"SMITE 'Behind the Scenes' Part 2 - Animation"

The challenging part of this project was knowing that there was seven different characters involved
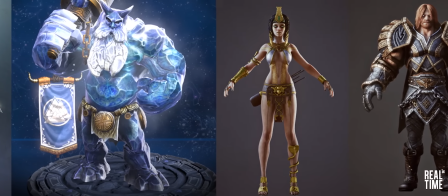7s
and we had to make sure that each and every individual one of those had a distinct personality,
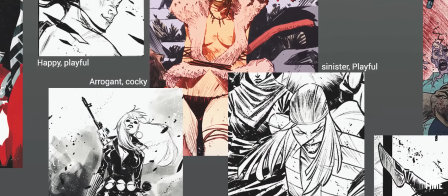14s
the right emotions and they were appealing.
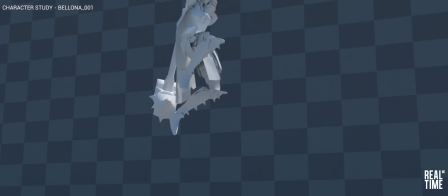18s
So right from the start we created a character profile for each character and that included a character study and these were sort of animation tests.
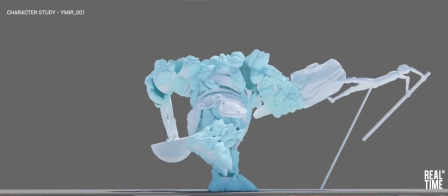26s
So it was a scenario where a dummy would pop up and we animated each character in that scenario and how they would react in that situation.
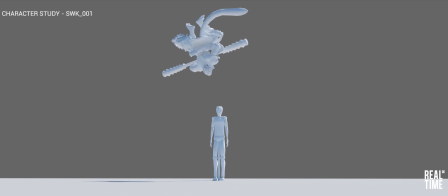36s
And that drove the other animators' style and performance and also the mo-cap actors in their movements.
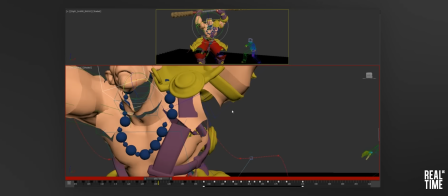43s
From the start we knew that this piece had to be keyframe.
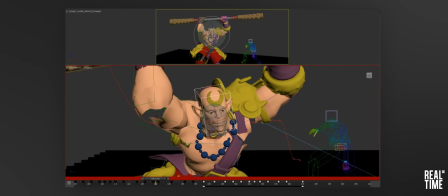47s
Although it's more time-consuming and labour-intensive, it goes hand-in-hand with the look of the characters.
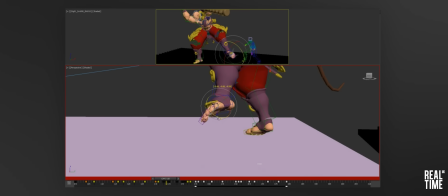55s
they're characterised, they're full of characters,
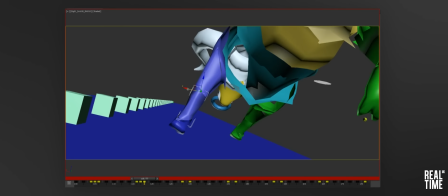57s
so we made sure that using keyframe animation we could accentuate that style in the characters with their movements.
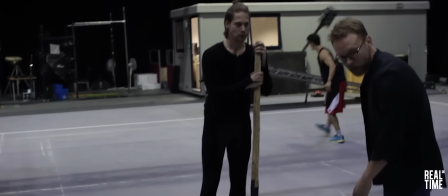64s
We did use mocap on this project but it was mainly used as a sort of block out foundation so we would take that mocap data,
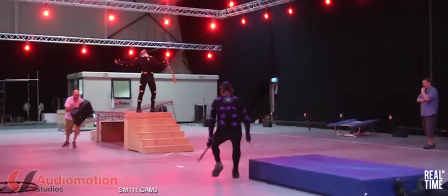73s
strip it back, use it for the timing and the overall motion of the character and we'd build on top of that to create the style that we really
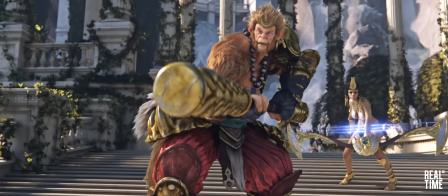83s
wanted. I mean ultimately these characters in this game are gods.
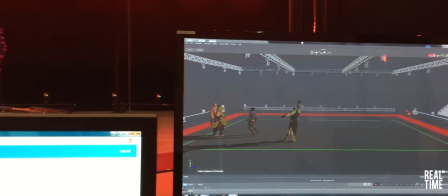87s
They don't move like normal people so that's where keyframe animation really comes into its own.
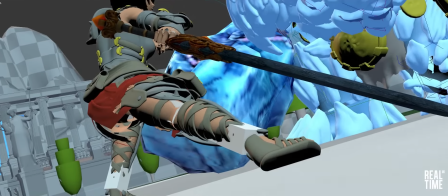93s
So once we've got the storyboard in place the animators work closely with the directors to develop what we call an animatic and
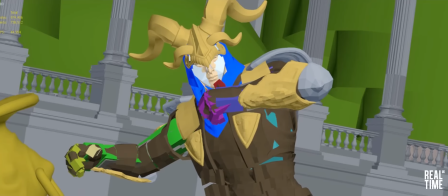101s
this is just very basic characters in the 3d environment establishing you know the types of shots that we're aiming for, the camera moves and sort of start to really develop the narrative.
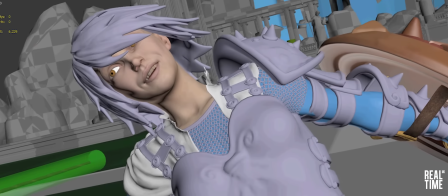114s
Once we've done that we then move it into a block out phase where we're adding a lot
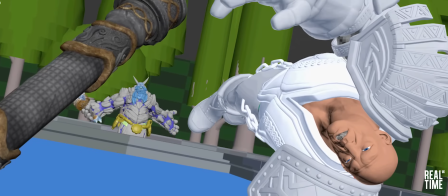119s
more key poses to the characters and really establishing a style to the movement. From the first Smite that we worked on we knew that we had to really push the characters facial expression performances.
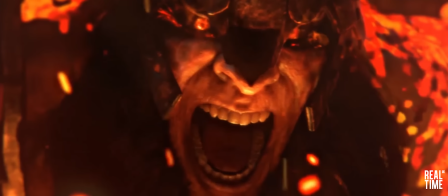131s
We spent a lot of time developing a new facial rig. It uses a combination of a bone system as well as a morph based system.
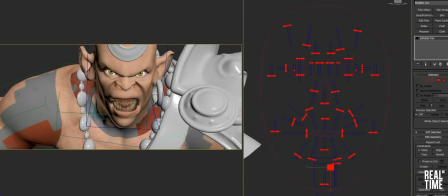139s
We had the ability to well we started off with proxy rigs in animation so that that made
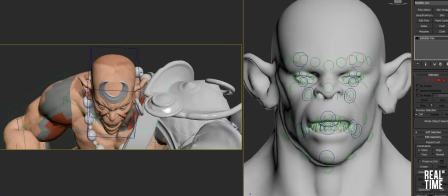144s
it really easy and the feedback was really quick so you could get down your solid foundations for animation
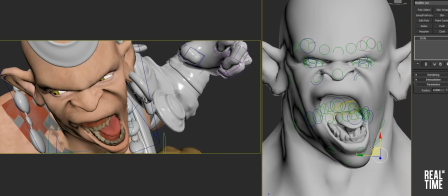149s
but then later on in the the more detailed rigs we were able to switch on displacement
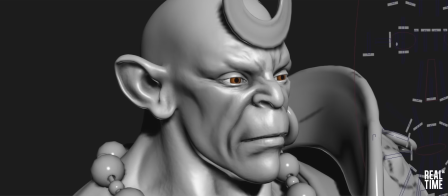154s
maps they show the fine details of the expressions so instead of having to wait
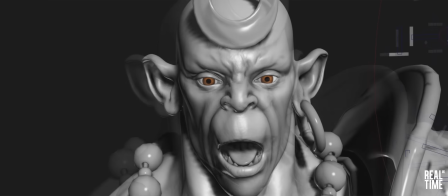159s
for renders which can take a long time we've got instant feedback of the
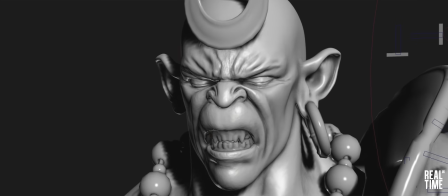165s
facial expressions so once we'd established the narrative We
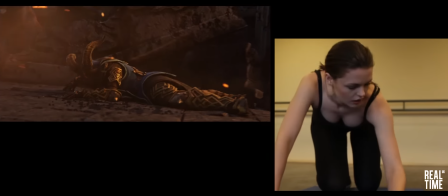170s
knew that Bologna was our key hero to this piece. We worked with an actress, Jodie.
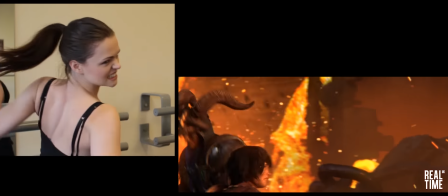175s
We had a full day shoot working with her. She really, really got into character and her performance, all of that footage, was just such good reference for the animators.
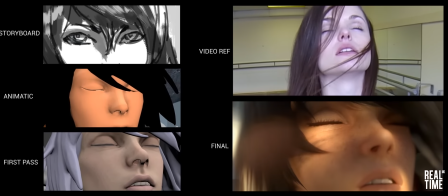183s
It gives you those fine, fine details. You know, the tiny eye flickers when she takes a deep breath in and it just really adds that extra level of detail.
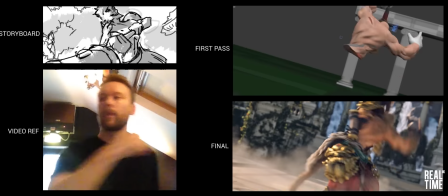193s
So for me as a character animator, filming your own reference is key.
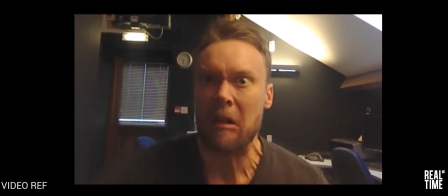197s
Not only do you get the visual reference, but you get that emotional reference as well.
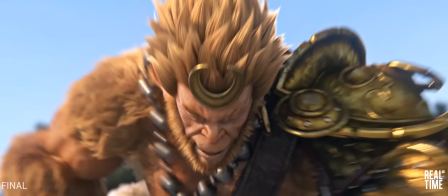203s
My favourite shot was when someone gets hit in the back and crashes to camera.
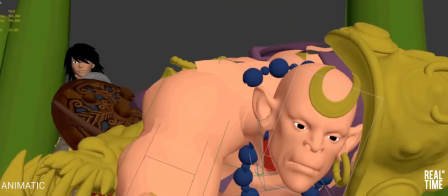207s
And when I was filming that reference, I just remember over and over, imagining being smashed in the back and just screaming towards camera, just full of rage. I was shaking, veins were popping out, and I think we really managed to grab that feeling and put it into that character.